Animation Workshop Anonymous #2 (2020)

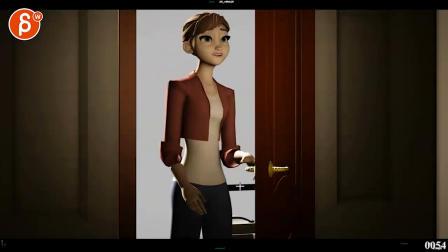[3:01]
other than that it's really cool i like the all the mechanics of this like what the hand is doing here the sliding off the door is cool that look
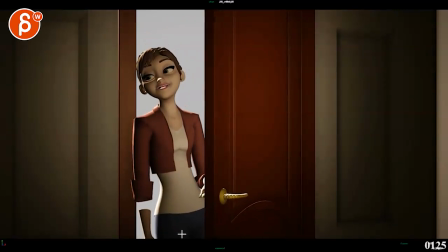[3:10]
i like the lean it's cute with all this has a nice line there and her looking at it and having all the nice memories like you say like she has that look and i'm gonna work a little bit more on the facial features but they're already fairly clear and i like this too i like
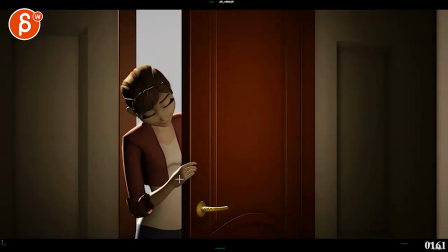[3:25]
that yeah all right with this i love this and also love the change and hand posing so there's contrast right I'm always a big fan of this where you start a bit wider and then it's a bit more together here and then into a different pose so there's no
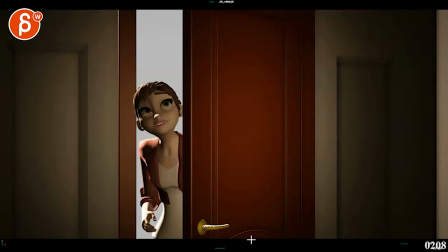[3:40]
repetition I think that's really cool the only thing I would do is because you mentioned that she's also feeling a bit sad is that imagine we're
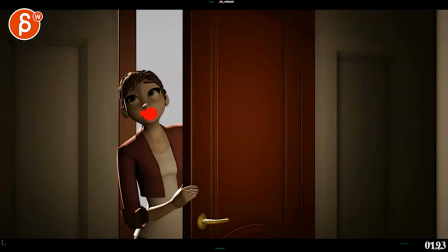[3:48]
not looking at the sandwich mouth she looks here and that's the moment
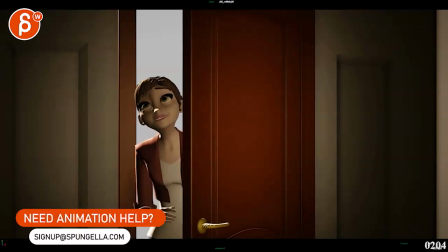[3:53]
because she is ready to get out like throwing through here ish that's
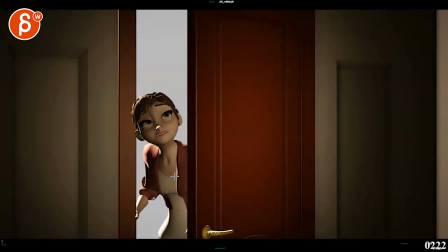[3:58]
when i would go sad and especially with especially
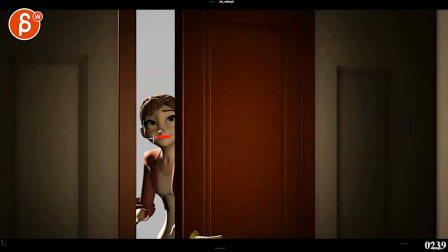[4:04]
here on that pause where the smile kind of goes away and it's mostly like she that's it like she
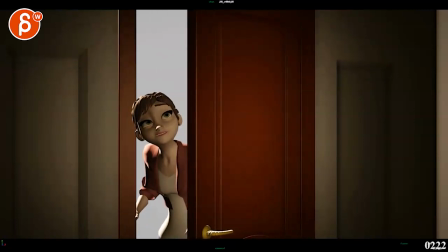[4:09]
is physically closing the door on her on her memories on her child or whatever you know that that house represents to her so it's like
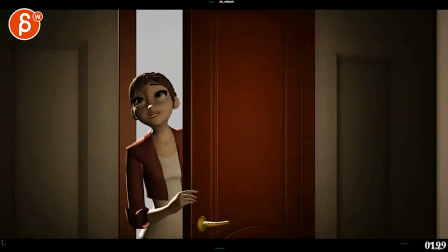[4:17]
all right this is all cool i'm still here i'm still here that's cool but now that she's making the physical uh the act of actually leaving and closing
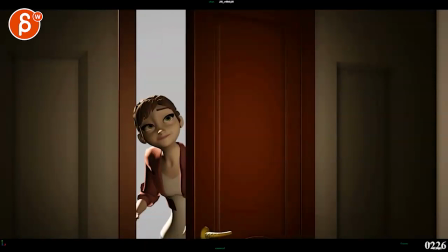[4:26]
the door on her chapter on her past chapter that's when i would start shifting and to me personally i would push the the visuals
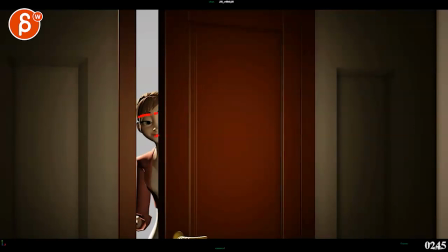[4:35]
of her being more sad so that we leave on a on a less smiley but more on a on a uh you know sorrow kind of look there because
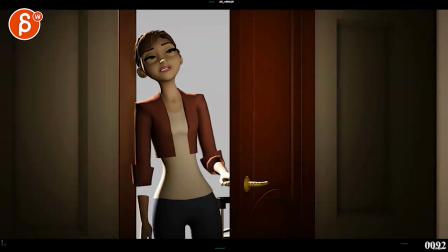[4:44]
you have that music so while keeping keeping the camera i mean you can always then have a little bit of maybe a bit of pan
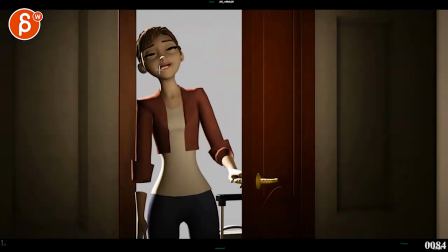[4:53]
a little bit of tilt maybe for some handheld if you want but those are to me the big things sandwich mouth camera and just that expression at the
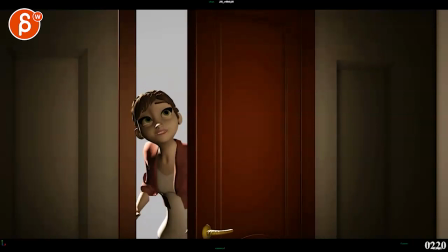[5:02]
end that i would push because it'll be a nice little contrast and then like i said to me it's like symbolizes i'm closing this door on on my chapter but you know with a little bit of not
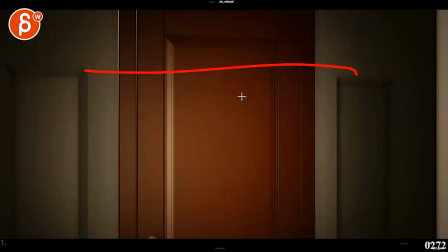[5:10]
regret but it's kind of sad but bam that's it then your name demoreal 2020 it's
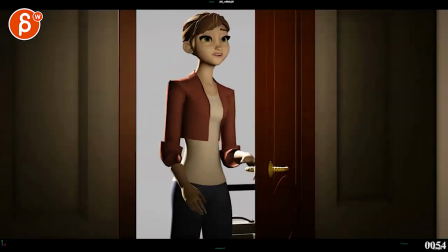[5:19]
the end the sad end of your reel i think that's it all right thank you all right there's an email you can sign up you can start whenever you want you can submit whenever you want you get 16 submissions either way a like and subscribe would be awesome all right thank you